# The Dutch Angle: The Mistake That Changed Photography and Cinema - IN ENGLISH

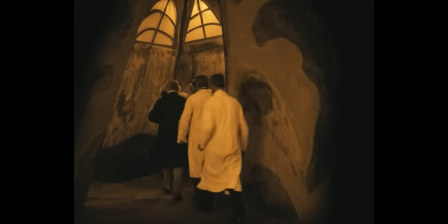[8:18]
They actually exist to represent a disturbed mind. This is the idea.
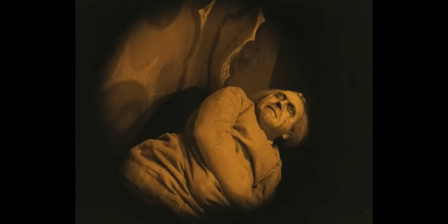[8:23]
We are not seeing reality. We are seeing as these people are seeing their world.
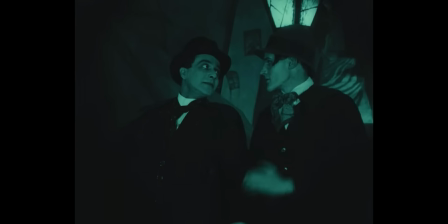[8:28]
This is the idea, to get this feeling of what they see, what they feel. This is the way they do it.
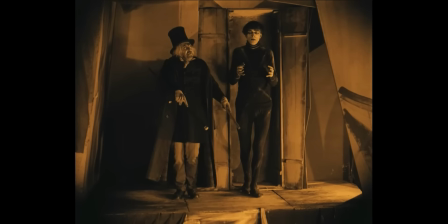[8:34]
As I said, when something is wrong psychologically, well, the camera should be wrong psychologically too, or tilted, I could say. So how did it reach Hollywood? Well, many people in Hollywood, they were fascinated by that type of cinema, German cinema, and they used it after for film noir, suspense, horror, science fiction, and gradually the Dutch angle became a universal visual language. With that, you don't actually need to explain that a character is losing control. When you tilt the camera, people feel it. The tilted does the job. So that's a way of telling this and that is tension or is not. And jumping from balance to tilted does the job. It makes you feel this tension, this situation. This is the way it works. So in Hollywood, they took over this technique, and we can see it in Batman.
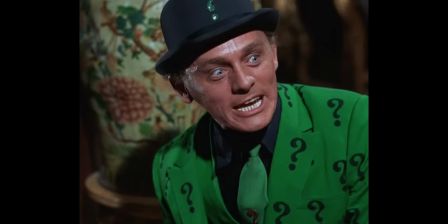[9:31]
Batman, the series in the 60s, but also later movies.
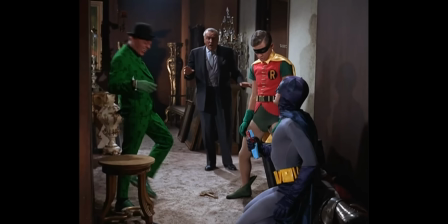[9:36]
Even recent movies like Joker. That's not Batman directly, but this is Joker, which is part of the story, no?
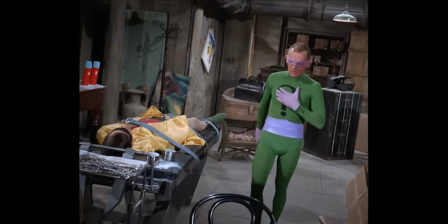[9:44]
And we do see that when the camera is tilted, these are the bad people, the bad characters.
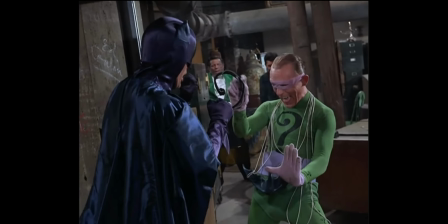[9:51]
Joker, Penguin, Riddler. You see that.
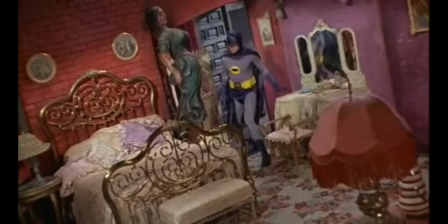[9:56]
that when the situation is unbalanced, there is some tension and the person is not the good one.
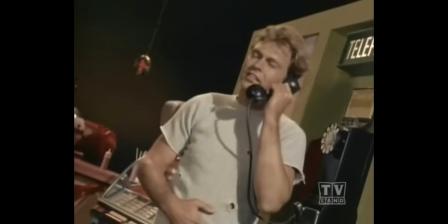[10:02]
Actually, even kids, they watch a movie and they know when this character is the bad guy because it is tilted, they feel it.
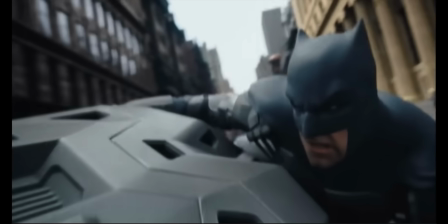[10:09]
And when there are some fights or a situation that are really tense, the camera is tilted. And this way, you can watch Batman and without much explanation, you know when a new character appears, even if they don't tell anything, you feel this situation, this tension, you feel it. And they still use it in Joker, in the earliest Batman or the latest one. You will feel this tension created tilting the camera. When you check Batman, you see the balance between tilted and not tilted. The good guys are not tilted and the bad guys are tilted. But can we tell that sometimes they go too far tilting the camera? Well, there is a lot more recent movie like Thor, and you will see it. They tilt the camera all the time.
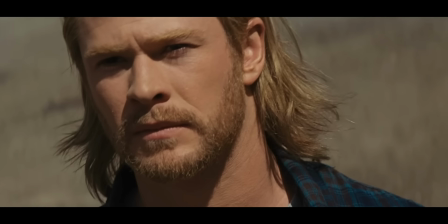[10:58]
So actually, when you look at the movie, you don't really know if it's tension or normal,
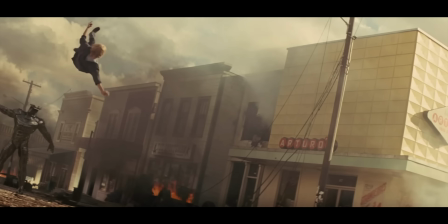[11:05]
because there are some really tranquil situation where the camera is tilted and some really tense situation where the camera is tilted too.
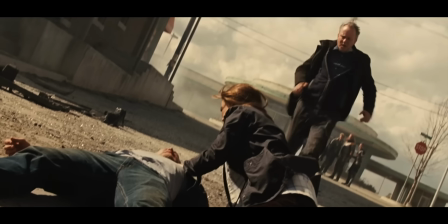[11:14]
So really, I think the abuse is my opinion. I'm not the director of the movie.
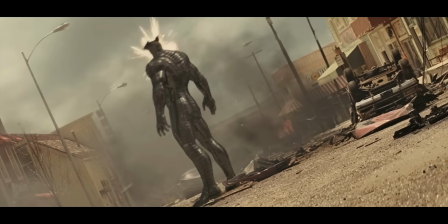[11:18]
Some people will love the movie, but I feel they've abused of these effects the same that when actually you abuse of
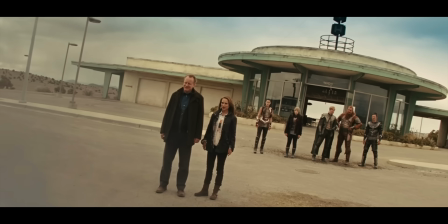[11:26]
overly saturated colors, none of them actually play something important anymore, or extreme blur effects, then the effects loses power, or visual effects or trend filters. When you abuse of them, you lose all the power of it. And this is actually what is happening in Thor. There are some moments with no tension and they are tilted. So the result is like if I made this video all the time tilted, you would feel, well, his camera was tilted, maybe he did not notice. Why? Because you don't understand how I can play from this to this. Tranquil, easy, we speak, and here I speak about tension. If you do everything this way, it loses power and nothing stands out anymore. Because if everything stands out, nothing stands out. That's the way it is. So what's about photography? Well, photography is a lot harder to speak about Dutch angle. Why?